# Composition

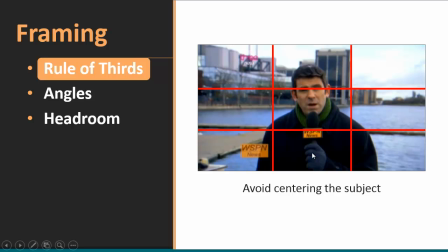[23:52]
But centering him here in the middle channel, in the middle column here, is not what we're trying to do. We really want to center him on this axis, the right axis or the left axis.
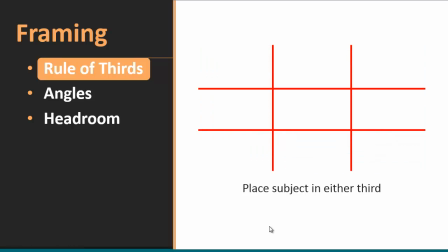[24:04]
So you want the takeaway from all this is avoid centering your subjects and put them in either third, the right hand or the left hand.
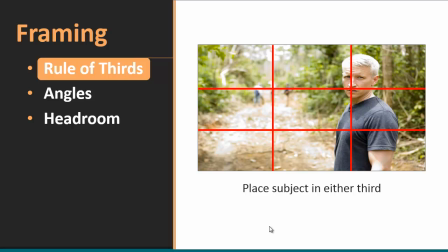[24:12]
Let's take a shot of Anderson Cooper here. And you can see how the videographer here framed him following the rule of thirds perfectly. Notice also that we have a real cool depth of field effect here. This manual focus right on Anderson right here, so we don't see what's going on there.
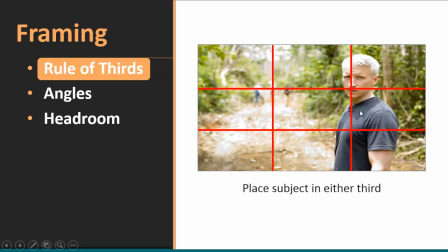[24:30]
And if we were to play this shot live, what you would see is that after he stops talking, the camera focuses on what these guys are doing. And that's a very, very common technique, is to change your focus. Now, some of your cameras don't have that capability. At least not right out of the box without getting special apps or practicing significantly.
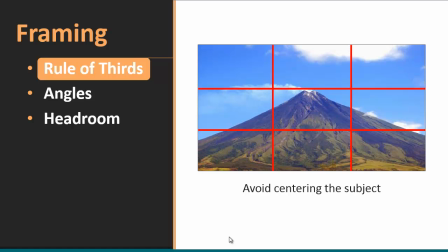[24:50]
But keep this in mind, that's a very common technique. Notice that centering subjects doesn't just apply to humans as well. If you have an inorganic subject, in this case volcanoes, we don't want to center those.
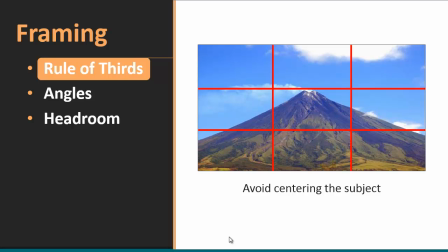[25:04]
It's considered a breach of the rule of thirds by centering everything, and this applies to non-human subjects as well.
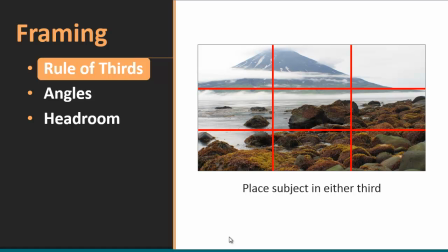[25:12]
So instead of placing it in the center, it might look better if it were centered on the left or right-hand third axis right here. Now in this shot, we have some extra content up here, but the primary focal point here is this mountain in the background with a volcano on top of it.
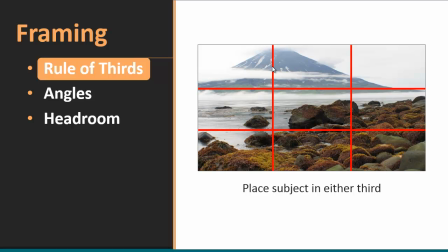[25:31]
And the effect is, it makes it very clear which side of the frame is heavier, and it immediately draws the eye toward that.
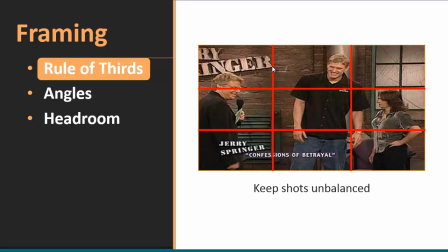[25:39]
When you have multi-subject shots, don't put everybody in the middle. Group a couple of your subjects on one side and leave another. If it's a 3-shot, leave the other one on the other side. You can see here on the Springer show how the cameraman did exactly that.
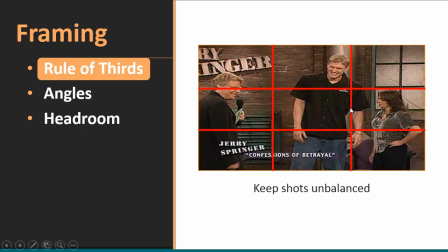[25:55]
You've got 2 subjects over here around the right-hand third axis, and then Jerry's over here pretty far to the side. If the cameraman had shifted over to the left a little bit more, they would have all appeared to have been crammed near this axis and centered on there symmetrically. And again, the whole trick here is to deliberately keep your shots unbalanced,
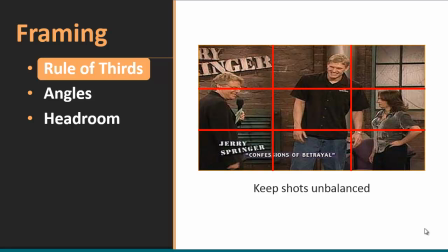[26:15]
because if you tilt the frame, not tilting the camera, but if you make one side of the frame heavier than the other, it pulls the eye along with it. It makes it very clear what the subject of that particular shot is.
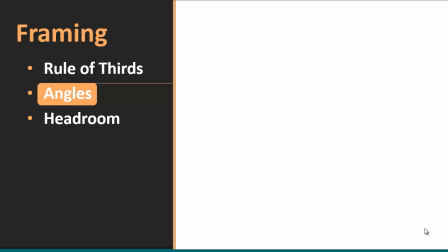[26:29]
Let's talk about angles, and this relates to the rule of thirds, what we're talking about here in just a second.
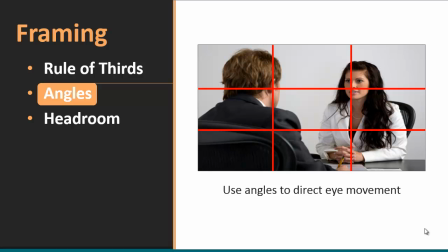[26:35]
Let's look at this interview shot here. Pretty typical over-the-shoulder shot in a conversation. The camera's behind the right-hand shoulder of this person, and he's asking a question, and the actress here is listening and getting ready to speak.
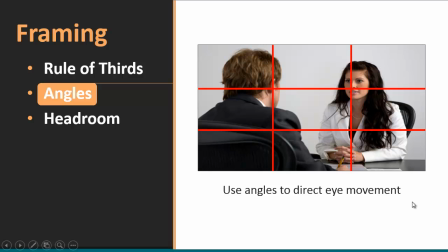[26:51]
And what I want to point out here is not so much that it's framed very well, where each subject is near one of the axes in the rule, according to the rule of thirds. What I want to show you here is something a lot more subtle. Do you see this angle here connecting their 2 heads? The camera is closest to this guy right here,
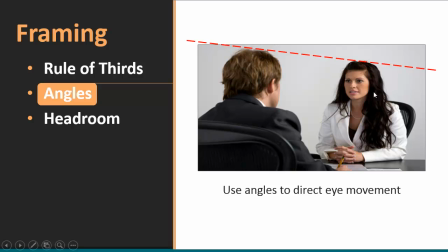[27:10]
so he appears bigger and fills more of the frame than this actress, who appears farther away and smaller. This creates a tilting effect. This angle is deliberate here, and what it does, it points to the primary subject.
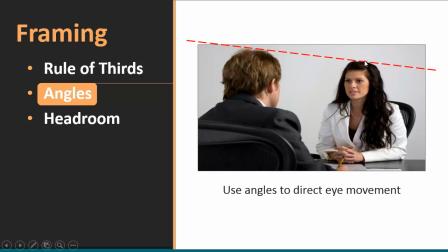[27:26]
So even though she's facing us, the angle here reinforces the eye to move toward her naturally. And this is really important when you have dialogue going back and forth quickly. Here's another example, same type of scenario.
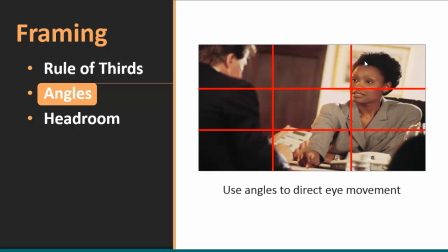[27:40]
You have the rule of thirds that's honored pretty well there. And then there's your angled line. Again, it's tilting everything this way. And I probably shouldn't use the word tilt. Let's use the word angle. Again, the whole point is to pull the eye toward your principal actor or actress or subject.
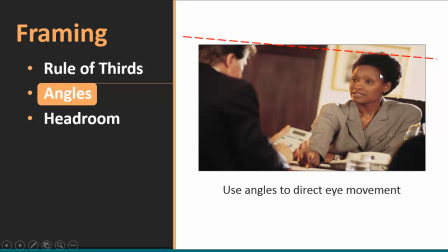[27:56]
In this case, she's saying something, and our eyes naturally fall that way.